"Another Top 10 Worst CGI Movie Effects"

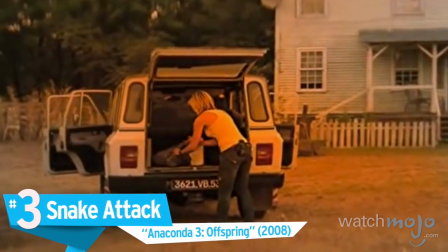8:28 Number 3. Snake Attack, Anaconda 3, Offspring.
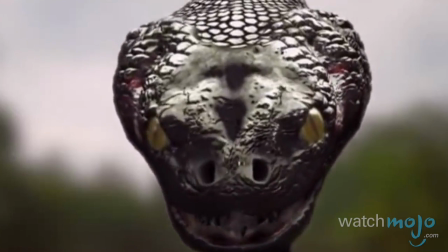8:34 Here, it's the very snake from this made-for-TV horror movie's title that leaves us laughing.
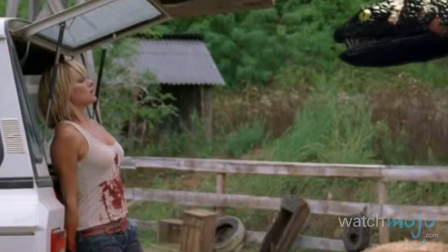8:43 The sound effects actually sound somewhat good, and the point-of-view shots establish a decent sense of terror,
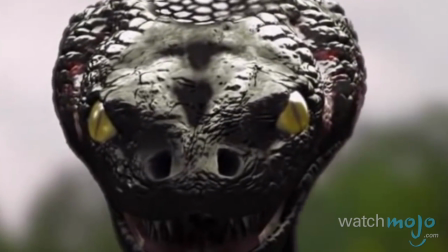8:49 but that terror quickly subsides when we get a better look at the horrible-looking serpent.
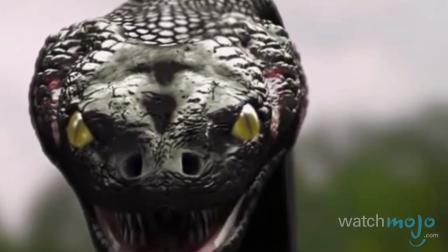8:55 While it's supposed to be intimidating, we can only laugh at the bad lighting, video game-like movement, and complete lack of realism when it appears.
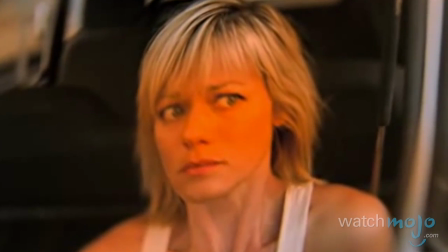9:04 Giant snakes may be scary for some, but we don't think they actually were for anyone in the case of this movie.
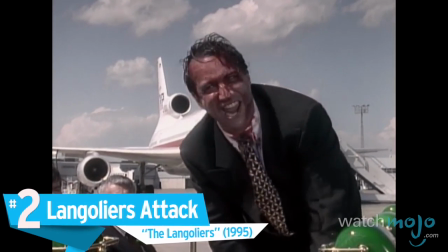9:14 Number 2. Langoliers Attack, The Langoliers.
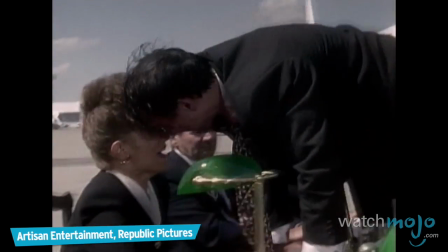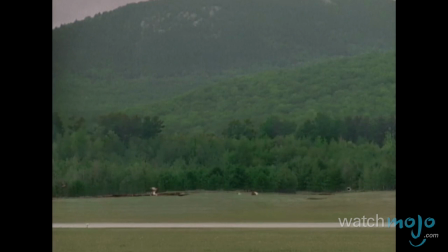9:26 This TV miniseries, released as a film on home video and based on a Stephen King novella about a group that finds themselves in another dimension,
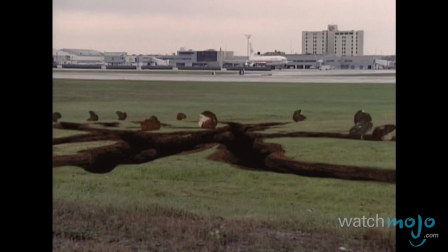9:35 should have a terrifying finale. But the awful CGI completely takes us out of the horror.
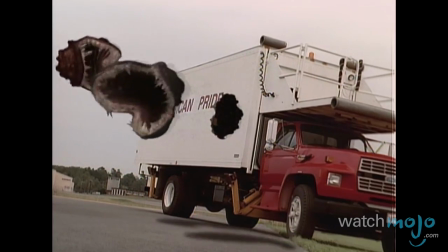9:44 Not only do the Langoliers themselves look completely goofy as monsters, but you can actually see the pixels and raw animation. Even the runway becomes CGI, and it looks like an old pixelated PlayStation game.
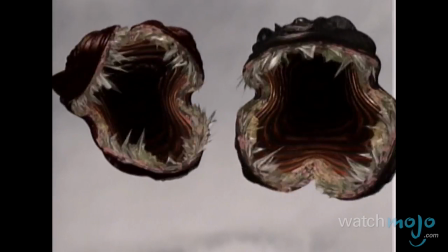10:00 The eating of the scenery looks equally awful, like it's simply erasing the scenery rather than eating it.
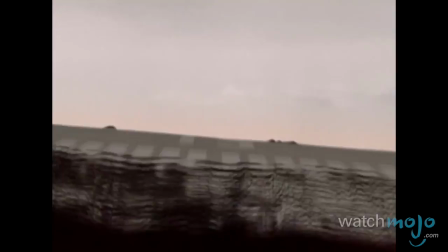10:11 The master of horror deserves better.
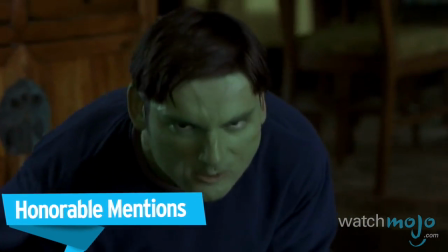10:18 Before we unveil our top pick, here are some honorable, or in this case dishonorable, mentions.
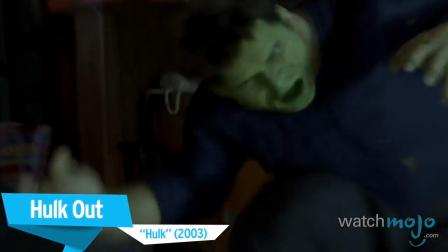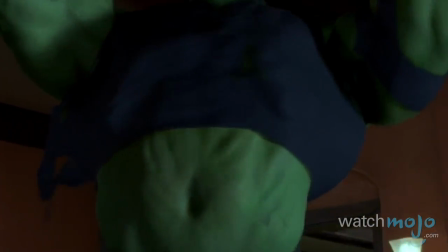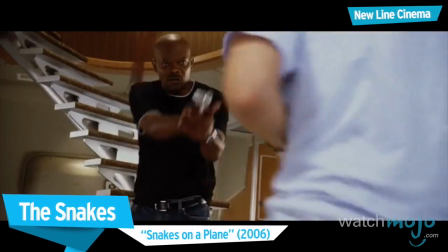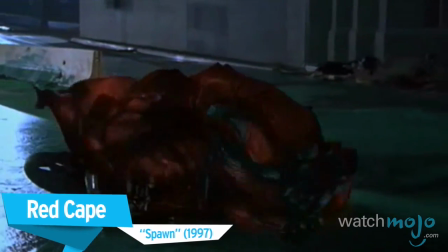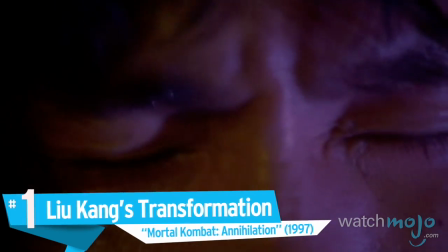10:44 Number 1. Liu Kang's transformation, Mortal Kombat Annihilation.
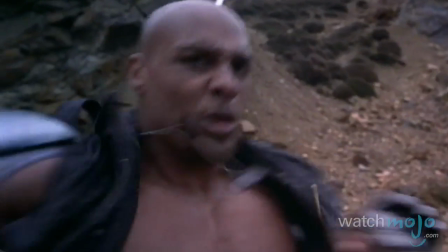10:52 Based on the famous video game series that depicts people literally ripping each other apart, this martial arts movie is bound to be a little corny.
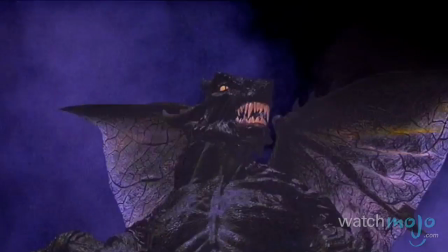11:05 This particular scene depicts Liu Kang's animality, in which he shapeshifts into a creature to finish off his opponents.
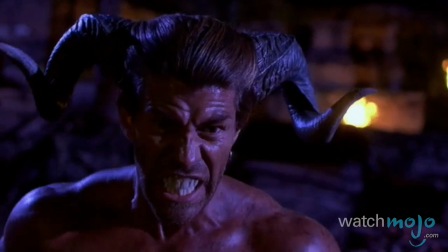11:13 Oh, nah, I done seen everything.
Yep, it looks as dumb as it sounds.
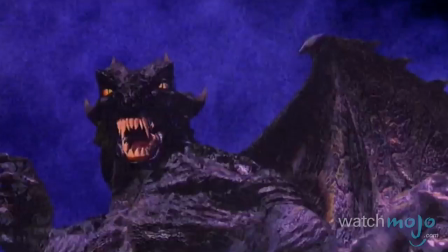11:17 The actual transformation looks incredibly fake against the real actor,
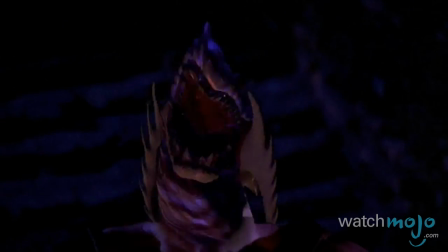11:21 and the actual beast itself, while supposed to be intimidating, simply comes across as laughable.
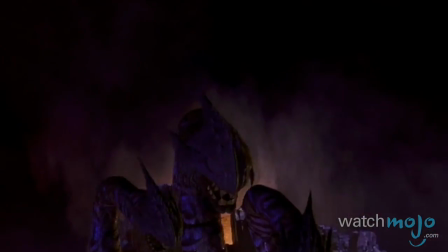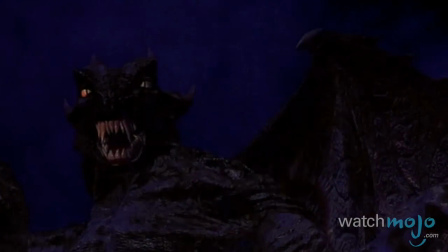11:33 It almost looks like paper against the backdrop. Actually, they might as well have done it that way and saved some money.
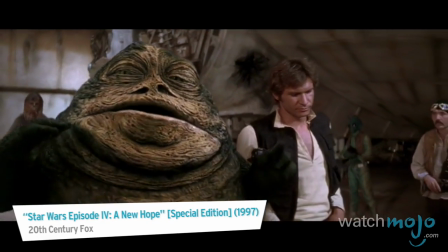11:44 Do you agree with our list?
15, Jabba, don't push it.
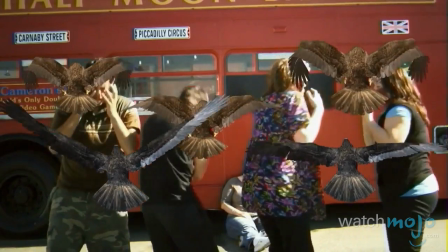11:50 What awful CGI movie moments do you think we should have included?
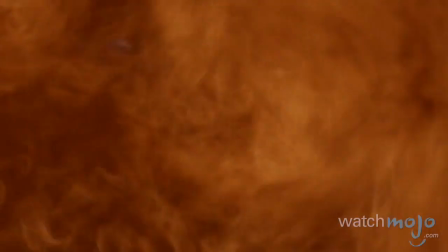11:57 For more hilarious top 10s published every day, be sure to subscribe to WatchMojo.com. You know
I won Mortal Kombat.